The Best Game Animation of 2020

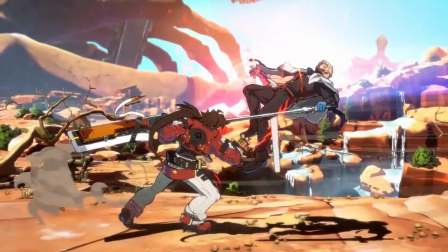First Guilty Gear XR'd, then Dragon Ball FighterZ, now Granblue Fantasy Versus, and Guilty Gear Strive on the Horizon?
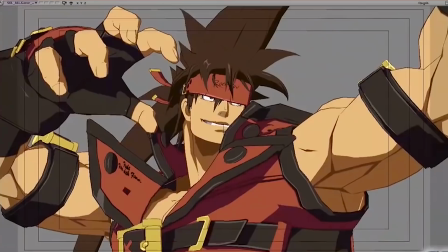It's ridiculous. I already made a video about the techniques that Arc System Works uses to make these 3D character models look and move like hand-drawn sprites,
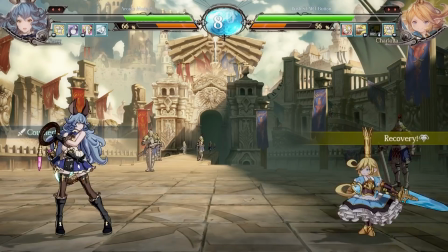And I highly recommend checking that video out if you haven't, because this team is repeatedly performing one of the most impressive animation magic tricks in gaming right now.
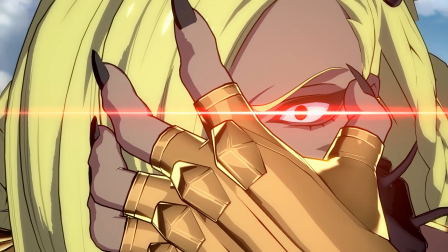No game studio in the world makes the anime style look good in 3D like this team does.
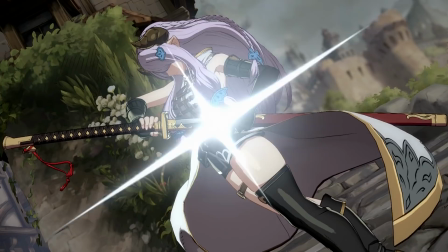They're only getting better at it, and they are clearly not planning to give the rest of us a chance to catch up.
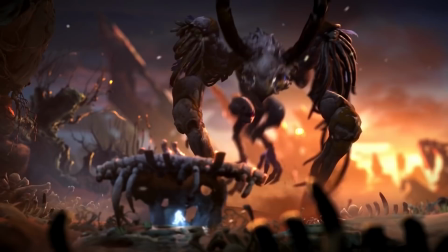And speaking of gorgeous 3D character animation with a 2D look, let's talk about Ori.
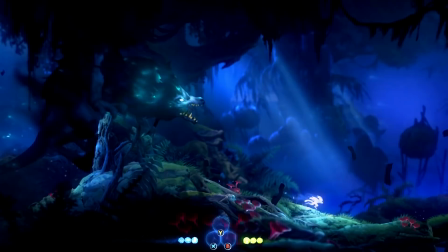The first Ori game was already a beautiful little animation showcase, and the sequel looks even better.
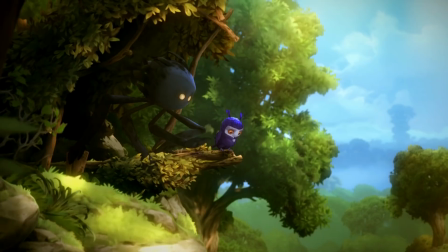Ori's movement is somehow even more fluid and with zero loss-in-control responsiveness.
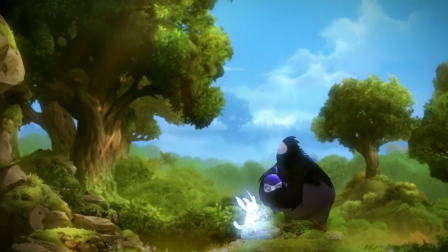And the animation in the story scenes is still wonderfully expressive. How can you not instantly fall in love with this bunch of creatures?
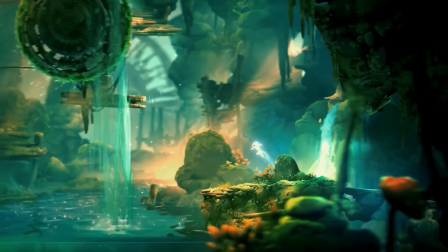And I don't talk about environment animation much here, but they've pushed that even further too. This painted forest feels so dense and alive, I love it.
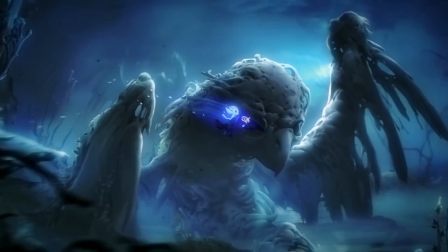The animation in the Ori games succeeds on every front.
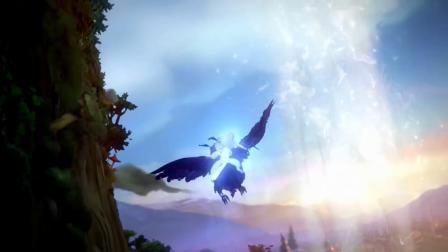And I don't know how the crew at Moon Studios is going to top themselves after this, but that's what I thought last time, so um...
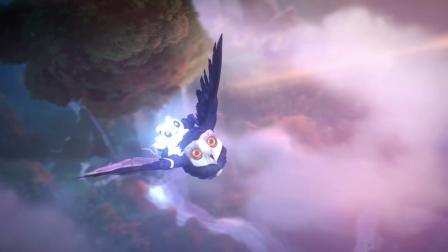Beautiful work, y'all. Keep it up.
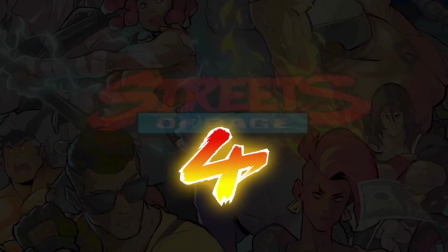Anyway, Streets of Rage is back.
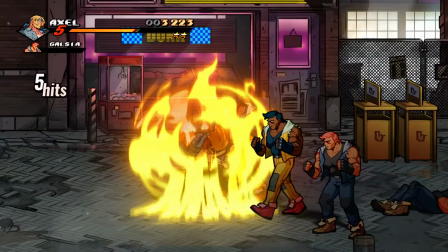What a way to make a comeback after 25 years away, right? Like, I barely played Streets of Rage back in the day, and even I feel nostalgic watching this.
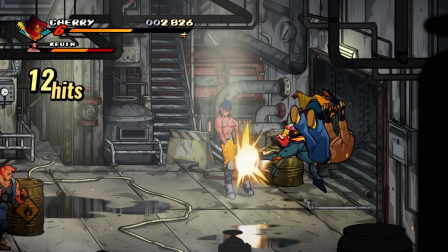I love how this game looks. The folks at LizardCube, GuardCrush, and DotEMU may have shifted the sequel away from the pixel animation of its forebears,
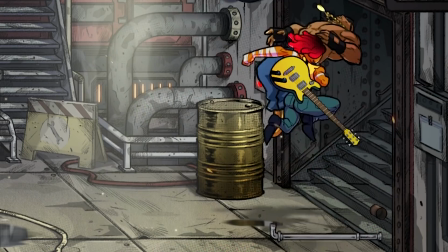but thanks to a classic approach to timing and posing, the hand-drawn look feels like a natural evolution of the pixel animation that came before,
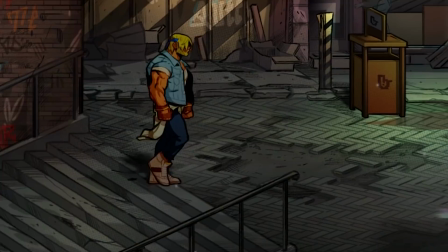rather than a deviation from it. And boy, I cannot get enough of that dynamic rim-lighting effect the character art has as you walk past different light sources.
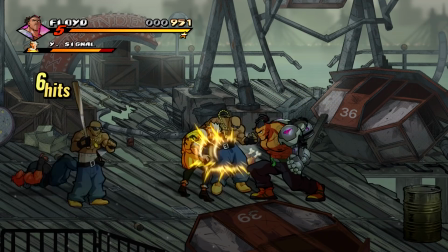It's so cool. A lot of love clearly went into the creation of this long-awaited revival,
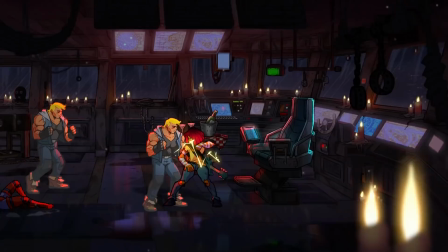And I'm just so happy for all of the fans of the originals who get to enjoy this after such a long wait.
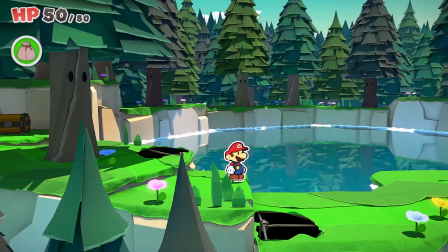Next up, Paper Mario The Origami King.
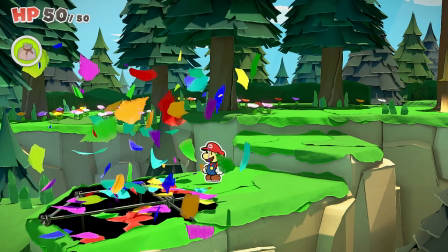I know Nintendo has done this flattened look with the Paper Mario series many times at this point, but I still love it.
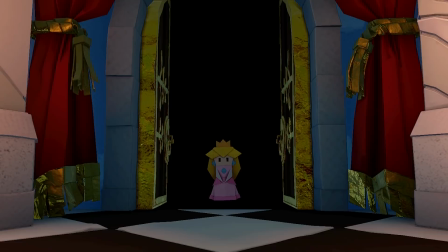Especially now that they can render the papercraft materials so meticulously.
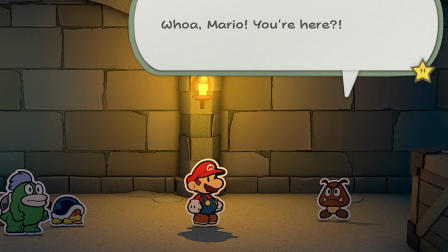Like, the ultra-simplistic animations on these characters have always been cute. the way they sharply pop between poses as if they're being animated in stop motion,
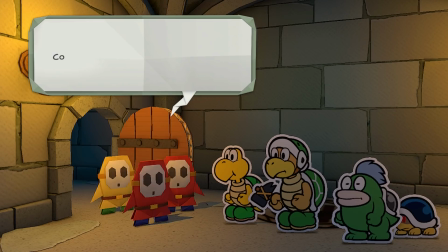or the way they turn around just by flipping 180 degrees.
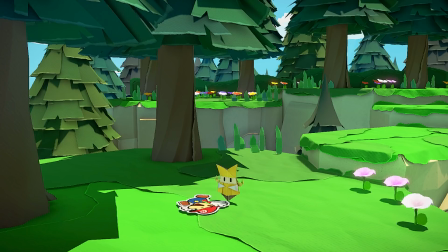But having all of those simple animations projected on increasingly realistic paper that sways and flaps as it moves just delights me.
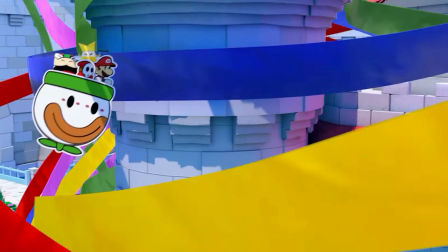The animated execution on this cute little idea just keeps getting pushed a little further, and I don't know if I'm ever going to stop being charmed by it.
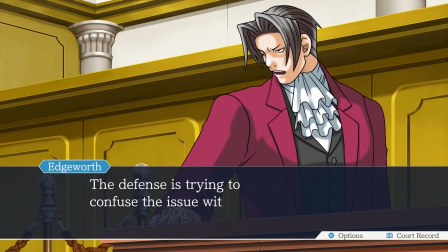Earlier this year, I made a video about the animation in the Phoenix Wright games,
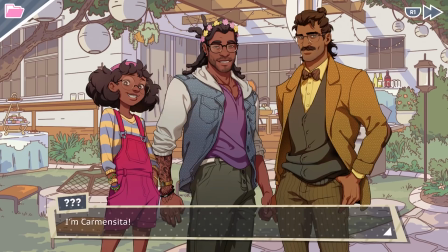and about all the ways the creators of those games have managed to do so much using so little.
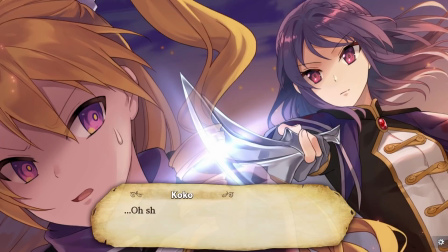A lot of visual novels have to use creative applications of limited animation to present their character interactions on a small budget,
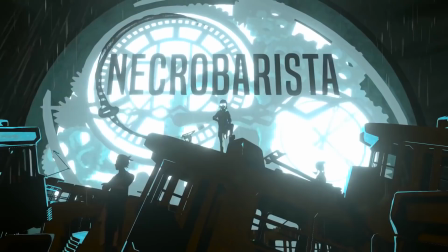and this year I was particularly impressed by the way Necrobarista handles this challenge.
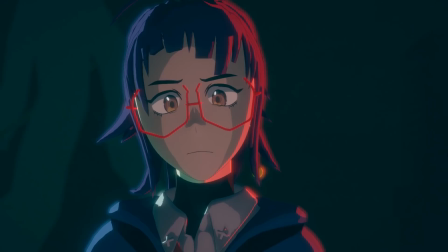Because Necrobarista has some of the least animation I've seen in a 3D visual novel, and yet,
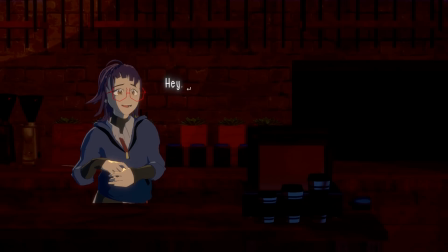the folks at Route 59 managed to actually make that one of the game's visual strengths.
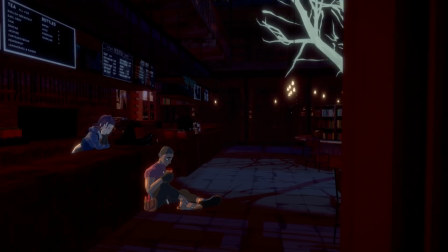In a certain sense, Necrobarista is extremely cinematic for a visual novel.
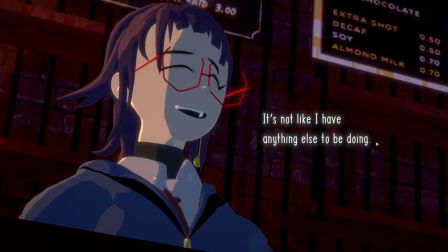The camera is frequently cutting to new angles in these 3D sets throughout every scene, framing every moment for maximum impact.
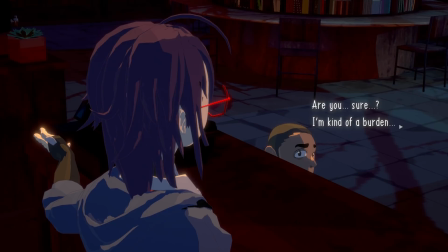But within each of those individual shots, the characters will usually hold on a single bespoke pose and expression.
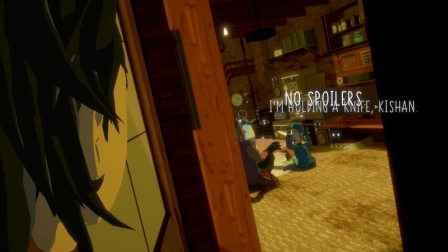The result ends up feeling kind of like panels in a 3D graphic novel, and it really works!